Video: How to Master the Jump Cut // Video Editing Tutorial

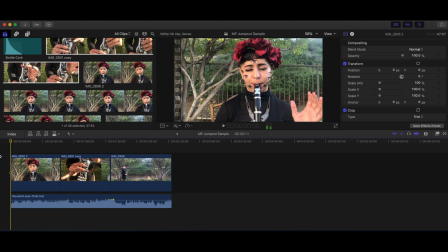(8:13)
So that's the kind of like the first thing I'm going to do. I'm going to find the place in the little audio clip where where the fingers line up for that clip.
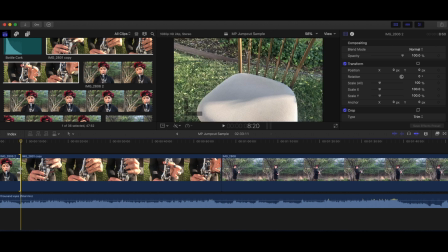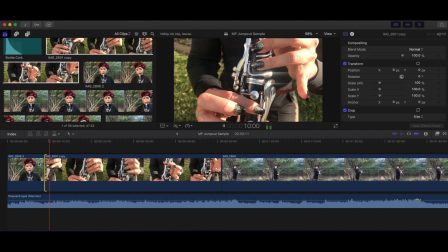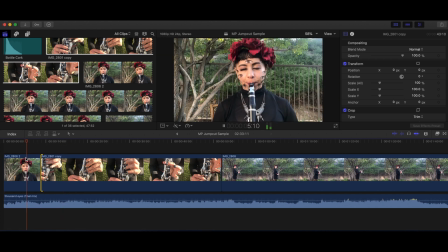(8:37)
So now you can see we found kind of like the general area of where the fingers go, but it wasn't quite exactly lined up with where my fingers were landing.
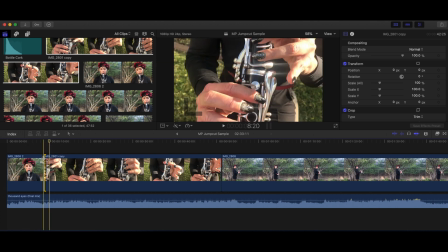(8:45)
So the next step is gonna kind of be for me to splice and search more or less where this little point is gonna be,
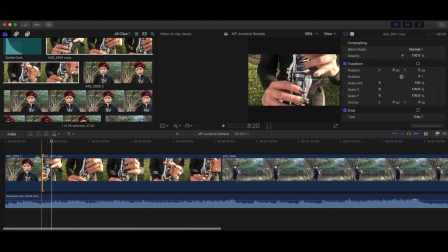(8:53)
exactly where the fingers land.
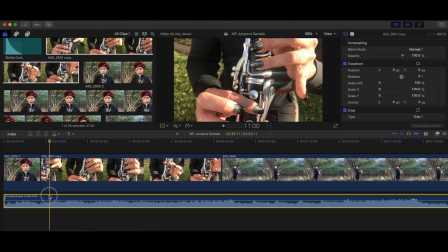(9:00)
Note that sometimes when I'm having a hard time finding where to line up the clip, I add that little keyframe dot that I normally use to adjust volume, so I can have like a little marker to figure out where exactly it's that spot where the fingers first start lifting off or landing.
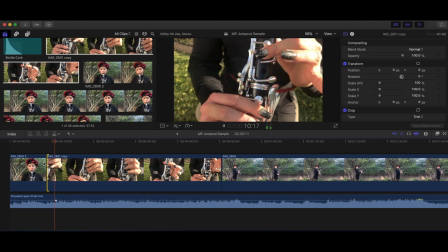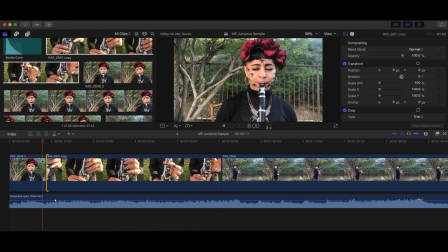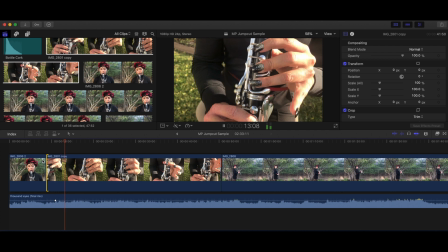Okay, so as you can see, it took a bit of adjusting, but I finally found the spot where the fingers really land,
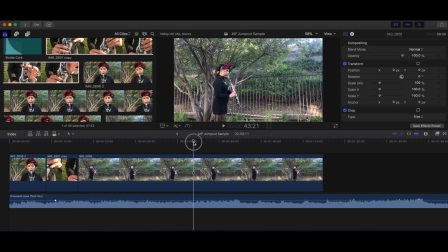(9:39)
and so I'm gonna kind of just trim some of this end here so we can move on to the next scene. And I'm gonna do something similar with this wide shot here. I'm gonna kind of look to see where the fingers line up the most. Though with wide shots, it's a little easier to, you know, maybe if it's not perfect, it just looks more or less when the fingers go down.
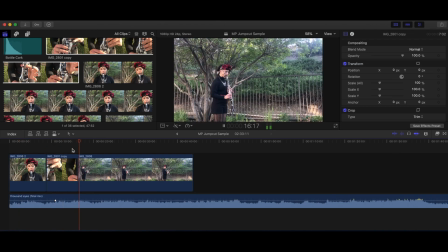(9:59)
It's a little easier to get away with because you're not quite paying so close attention. But you can see my hands pretty clearly still, so I at least want it to be similar to what I'm doing in the scene before.
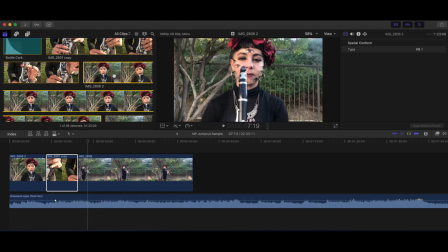(10:09)
Now, another way I can also make this interesting is by, you know, not just necessarily cutting to a wide shot,
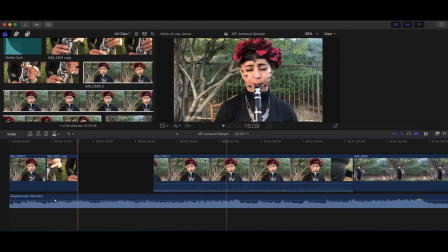(10:15)
because first you were watching my face and then maybe we might want to go back to my face and see how in that spot right there my hand kind of comes up the
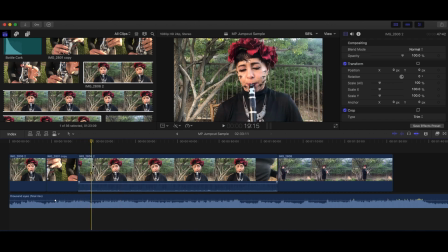(10:24)
same point where I come off in the last clip. That kind of makes for an interesting cut in the music video, so I'm gonna kind of just edit myself right there.
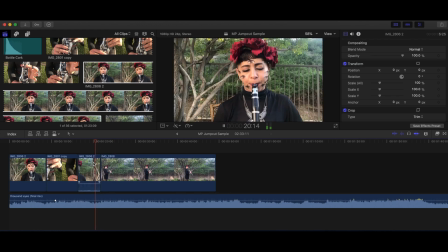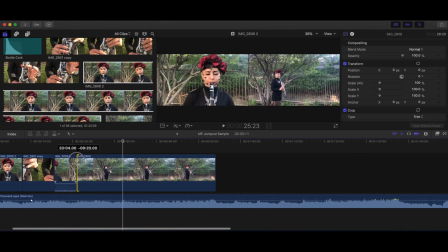(10:44)
Okay, so we're getting a little closer, but it's not quite where I want it yet,
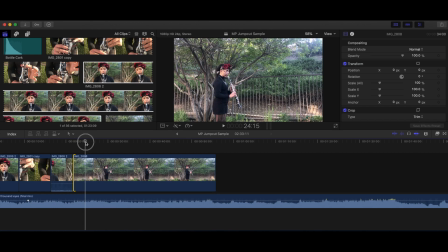(10:48)
so I'm gonna play around with this a little bit more and see if I can find a spot where I like this transition, this trade-off from the second face scene to the wide shot of me playing.
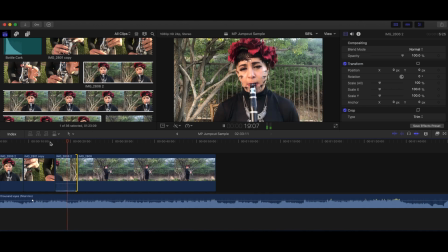(11:04)
So another thing that I just realized as I was playing around was that I'm also playing another part in the background. So if I can get my fingers in this wide shot to match up with that, I think that would work great. So after a couple little more adjustments, let's hear how these clips transition together.
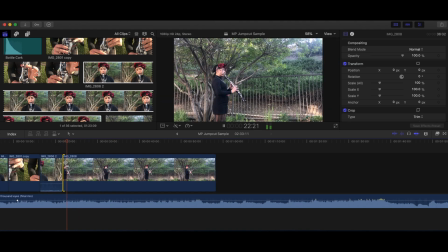Okay, so now that's taken care of. I like where that's at.
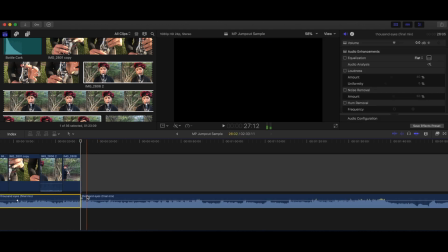(11:33)
I'm just gonna trim the end of this clip. I'll trim the end of this audio since, you know, just for the purposes of this scene, I don't really need that extra stuff.
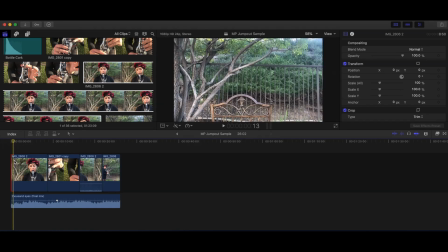(11:40)
Oh, and then as I'm reviewing this first clip, I'm realizing I'm not actually playing in that part, so I kind of want to trim down this first part to,
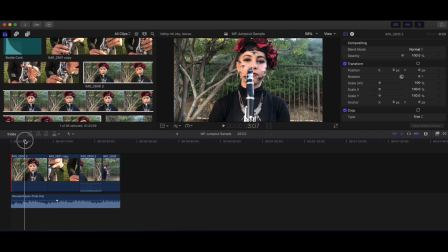(11:48)
you know, just show the parts where I'm playing and not where I'm just getting ready and getting into the scene. And just for the purposes, again, of this scene, I'm going to trim the audio down just a little bit just so everything kind of matches up. Okay, now all the edits are made, let's review how it all sounds.